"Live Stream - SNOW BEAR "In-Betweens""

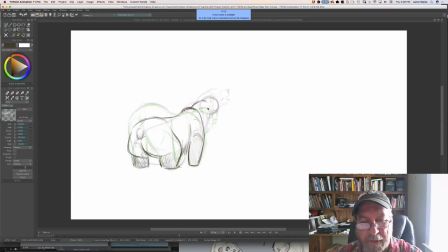[66:18]
But I really liked it. I enjoyed it. For me, it's all the reasons you go to the movies. It's an escape. It's a fantasy. It's a good time. It's all there. So I really enjoyed it.
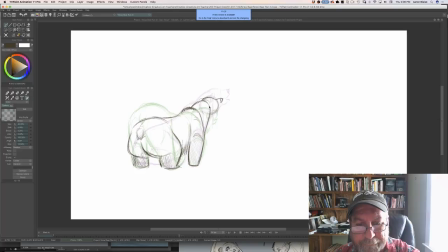[66:33]
What do you think of the new Lion King movie being called a live action, even though it's made through CGI? Well, yeah, I don't know.
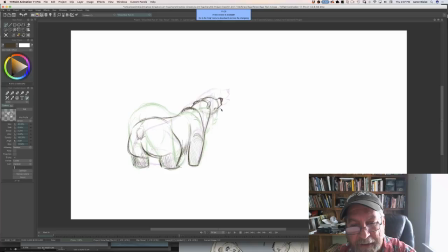[66:47]
I definitely am excited to see it. Whether or not it's, you know, what they call it compared to what it is, I don't care. I just hope it's good, and I think it will be if it's if it's Jon Favreau. I think it's going to be great.
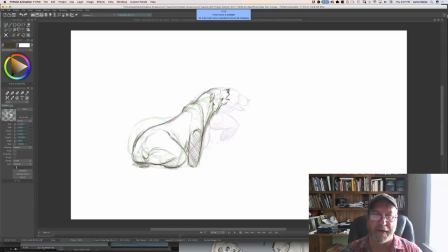There we go, and the head to turn. Actually, I have a question towards me asking if
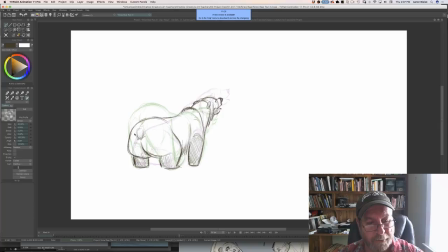[67:23]
Dustin or whoever you are, do you think of working in Disney? No, I don't really think so. I don't really have the skill sets to work in Disney in any way.
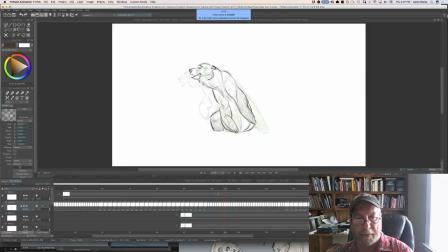How often do you still use traditional drawing materials, or do you do everything digitally now?
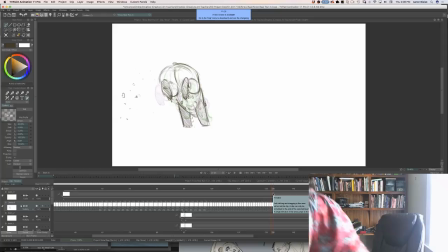[67:48]
Oh, I don't do everything digitally. I still sit and paint. I mean, not my last painting, but
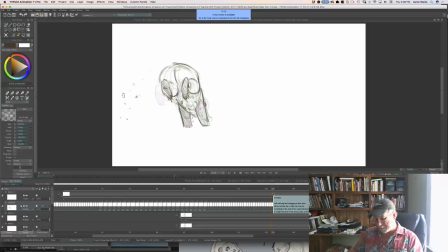[68:03]
this is a painting I did last week in gouache. I did a video for it.
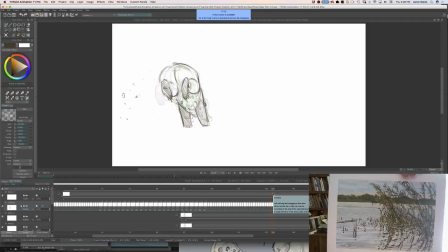[68:10]
It's on my YouTube channel, this little gouache painting. So I still go out and paint traditionally.
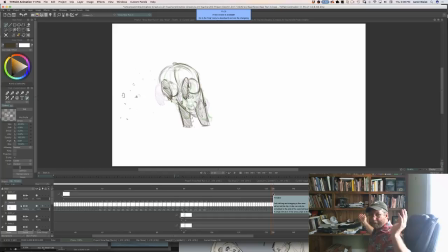[68:16]
And draw traditionally. I still sit at my drawing board. I paint in watercolor, acrylic, gouache, oil, charcoal. I mostly do digital right now, only because this is what's dominating my life, which is Snow Bear.
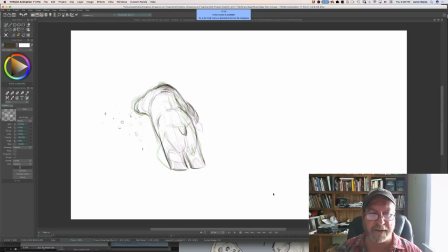[68:32]
But no, I still do lots of traditional media.
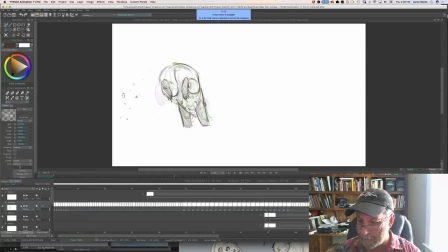[68:39]
All right, let's have a look at. I'm gonna do this real quick.
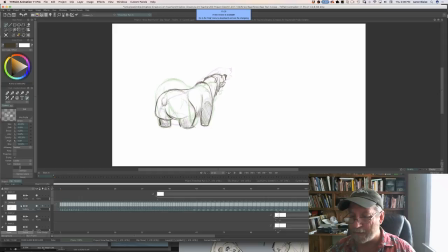[68:43]
Let's just highlight all the chunk that's been completely in between so far. Let's see how that all looks. So now we'll get nice, smooth. Now you can see how when he makes that turn at the end to jump, you can feel how smooth that becomes.
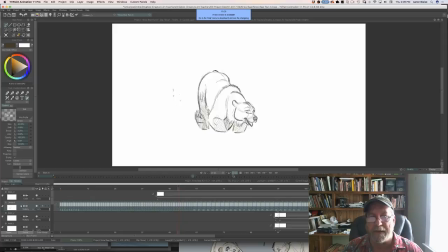[69:02]
And I want it to be kind of heavy and kind of slow and, you know, almost like he's jumping through mud. You know, he's this big, heavy character. What's your take on name dropping when it comes to networking and such in the industry?
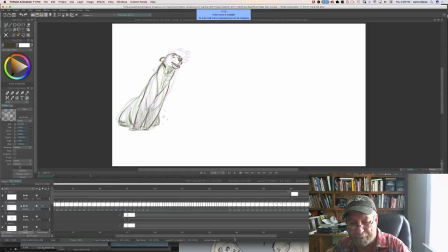[69:19]
Name dropping? You know, no one really cares. Anybody that, if I don't know what you're trying to do by name dropping, if you're trying to impress somebody, it's not.
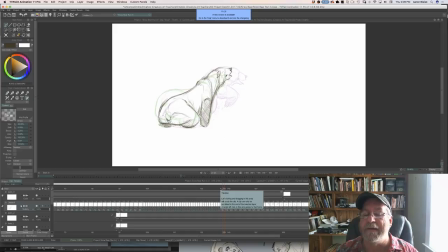[69:33]
I don't know. Name dropping doesn't do anything for you. It's the work. You know, if you're looking for work, then the work is going to speak. Now, if you have great work, plus you worked with so-and-so, then that helps, you know, that combination.
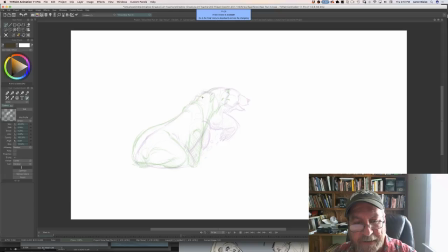[69:49]
If you can get a recommendation by somebody that's well-known, then that helps as well. But just to stand there and talk about somebody name-dropping, that's actually more obnoxious than anything else. People aren't impressed. They get turned off by it.
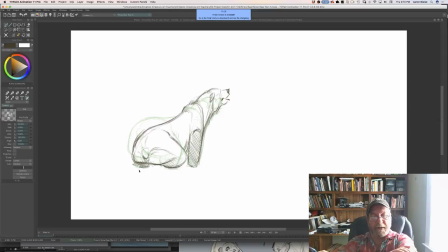[70:08]
Why are you shading in the bear's legs? Polar bear's feet tend to get a little darker. They tend to get a little dirtier as you go down. And so, and it just adds a little interest. It separates the feet from the rest of the line work. So that's why I started doing that.
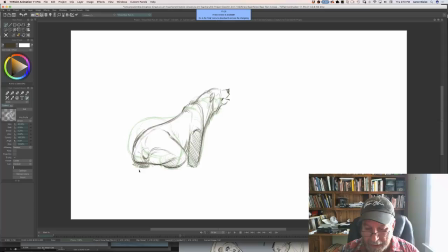[70:26]
So when you see it animate,